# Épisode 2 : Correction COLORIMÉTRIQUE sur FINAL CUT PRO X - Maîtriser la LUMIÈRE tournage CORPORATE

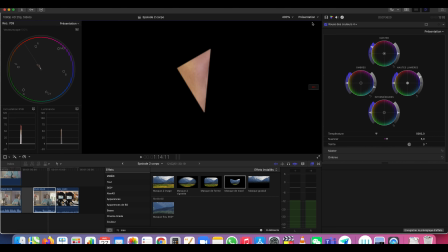[4:02]
Vous voyez, on va être sur une teinte à peu près à part à 5 et je pense que on aura, hop, pardon, je l'ai désactivé,
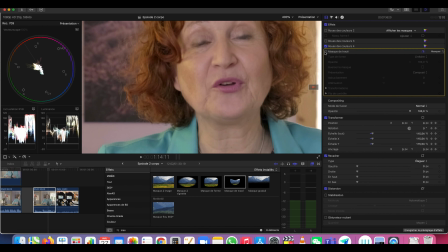[4:11]
hop, on a roulé des couleurs 4 ici et je désactive mon masque. Et là déjà, on a une teinte qui est beaucoup plus adaptée.
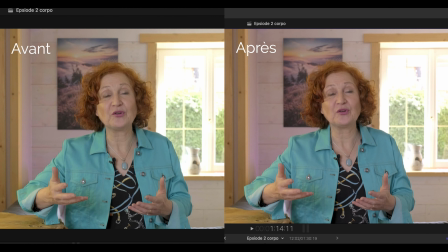[4:17]
Sa teinte de peau est beaucoup plus naturelle, elle est en forme, elle n'est pas trop jaune.
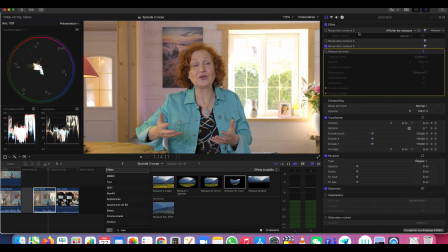[4:22]
Maintenant, si vous voulez enlever cette partie horrible de notre image, on va créer une nouvelle roue des couleurs. Et là, ici, on va aller dans masque de forme. On va sélectionner, on va l'appliquer sur notre cadre. Donc, on va le rendre un peu plus carré. Ça va manger un petit peu sur notre sujet.
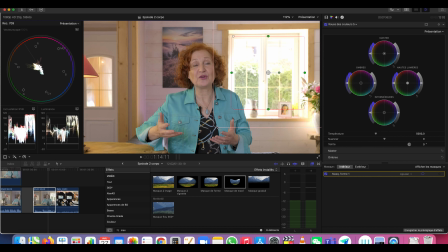[4:40]
On va venir vraiment dissoudre et diffuser cette colorimétrie qu'on vient venir d'appliquer. On va tout simplement baisser les hautes lumières. Et voyez, hop, si on baisse les hautes lumières, on a une image derrière qui va être beaucoup plus harmonieuse et ça va pas être catchy.
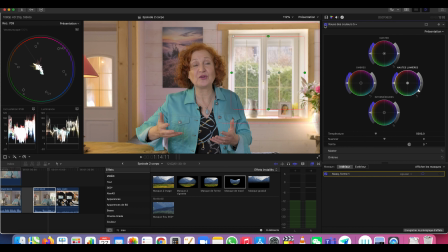[4:57]
Vous voyez? Ça va pas prendre l'œil du tout. C'est magique, c'est vraiment magique, et ça permet bah, vraiment d'avoir toujours un sujet à exposer, et puis de calculer en amont dans votre tournage, ok, mon sujet est à 2,8, si j'ai des variations d'exposition, bon bah là je vais masquer.
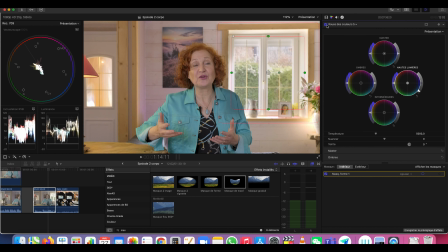[5:11]
Par contre, il y a un certain, vous voyez, il y a une certaine limite à ça. Si c'était beaucoup plus cramé, j'aurais pas pu retrouver ça. Il faut que dans votre tournage, vous ayez déjà des détails, hein. Faut pas que ça soit cramé au niveau du log, parce que si je reprends hop mon log ici, vous voyez quand même qu'on a les détails dans la version log.
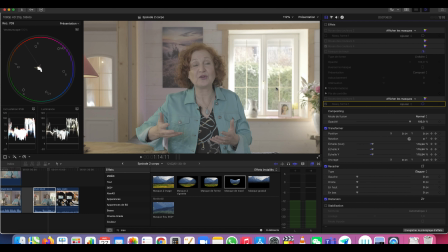[5:31]
Si vous êtes cramé en log, et eh ben vous serez cramé en post-prod, c'est sûr. Vous pouvez pas rattraper quelque chose comme ça.
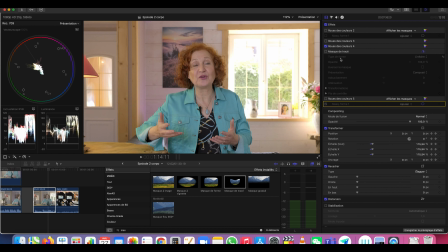[5:35]
Mais là, quand on va exposer son sujet, ça c'est rattrapable. Vous voyez la différence?
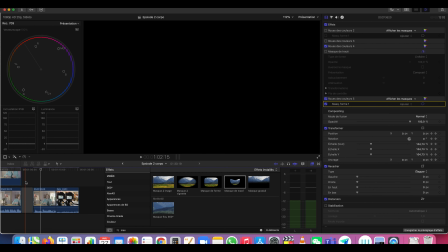[5:42]
Et vous ne verriez que du feu.
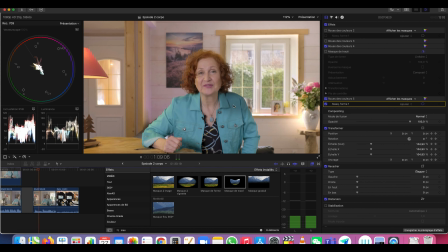[5:47]
Ça mange un peu sur notre sujet, mais vous le verrez pas. Franchement, vous le voyez pas. Alors, comment on fait pour ça? Bah, tout simplement, on peut réduire. Hein, on peut réduire notre cadre et venir diffuser un petit peu moins. Et là, hop, on va même venir ici, tac, et là, hop, on est bon là-dessus.
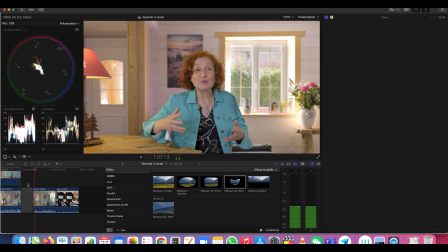[6:04]
Normalement, on n'y voit que du feu. Ok, c'est beaucoup plus beau.
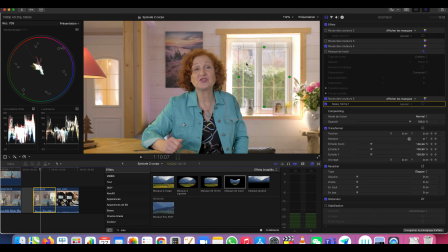[6:10]
On va appliquer un autre petit traitement, très simple. On va venir avec sa courbe des couleurs et on va venir avec une forme classique, descendre un petit peu les ombres.
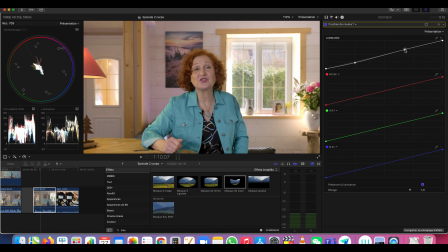[6:20]
Ok, on va essayer de créer juste un tout petit peu plus de contraste, pour avoir quelque chose d'un peu plus vivant. Caméra B, du coup, si on passe sur une caméra B,
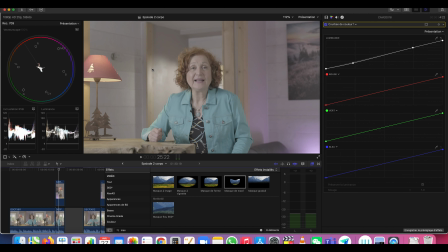[6:31]
vous voyez la caméra B avec la lumière qu'on avait mise depuis dehors, qui rend quelque chose de magnifique.
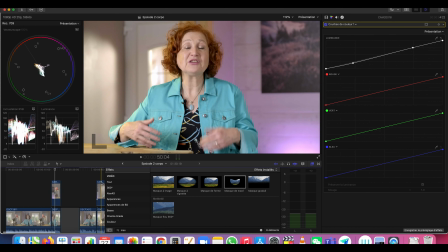[6:37]
Alors, quelque chose de très simple si on veut appliquer le même traitement colorimétrique.
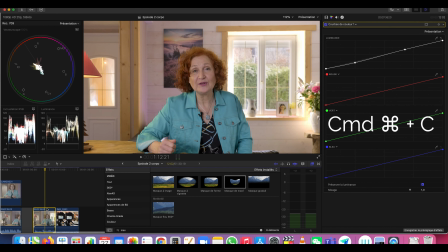[6:41]
On est à pomme C sur ce rush-là, et on va venir ici,
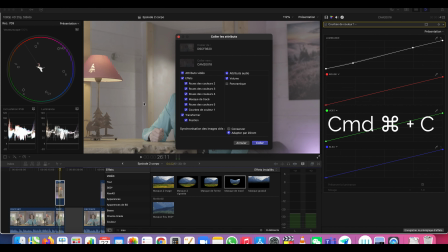[6:46]
dans les éditions, coller les attributs, et on va pouvoir, eh bien, venir coller ce qu'on veut coller. On va pas transformer, on va pas modifier le volume, et on va appliquer alors pas nos masses de tracé,
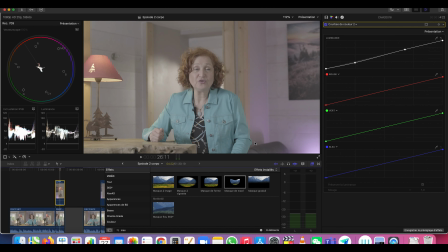[6:57]
c'était roue des couleurs 5, oui, peut-être pas la c'était 4, 5 et 1, je crois, il me semble, de mémoire, et on va venir appliquer les effets.
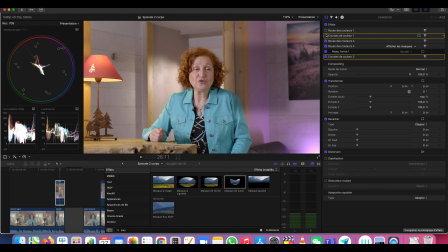[7:05]
Alors non, c'était trop, voilà, c'était celle-là, sauf que mon masque de forme ici, je n'en ai plus besoin. Et voilà, on s'est gagné quand même un beau gain de temps en colorimétrie. Pour aller plus loin, vous voyez que ce orange, il est quand même assez pétant.
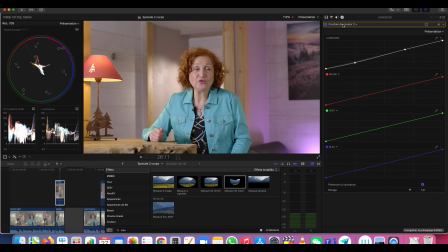[7:17]
Hein. On va aller un tout petit peu plus loin et on va appliquer une autre courbe. Alors, est-ce qu'on. Non, on va appliquer une teinte de saturation. Ça va être beaucoup plus simple, vous voyez. On va appliquer une teinte contre saturation. Ces courbes-là, elles sont très très utiles, très intéressantes.
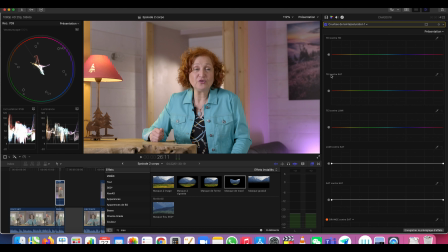[7:30]
Et de toute façon, la formation de colorimétrie sous Final Cut va sortir l'un de ces quatre cette année, j'espère. Si j'ai le temps de la finir, la teinte contre la saturation, eh bien pour une teinte spécifique dans la scène, on va baisser sa saturation.
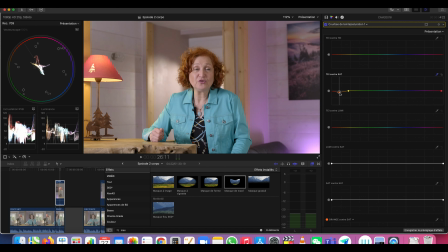[7:48]
Donc ici, ce orange, on va le sélectionner et on va le baisser un tout petit peu pour pas qu'il prenne non plus trop d'espace. Vous voyez, si on fait péter ses cheveux en orange, ça va pas être très beau. Et je trouve que de base, elle a une couleur très forte. On va juste la diminuer un tout petit peu. Vous voyez, c'est très subtil, mais la colorimétrie, c'est une question de subtilité.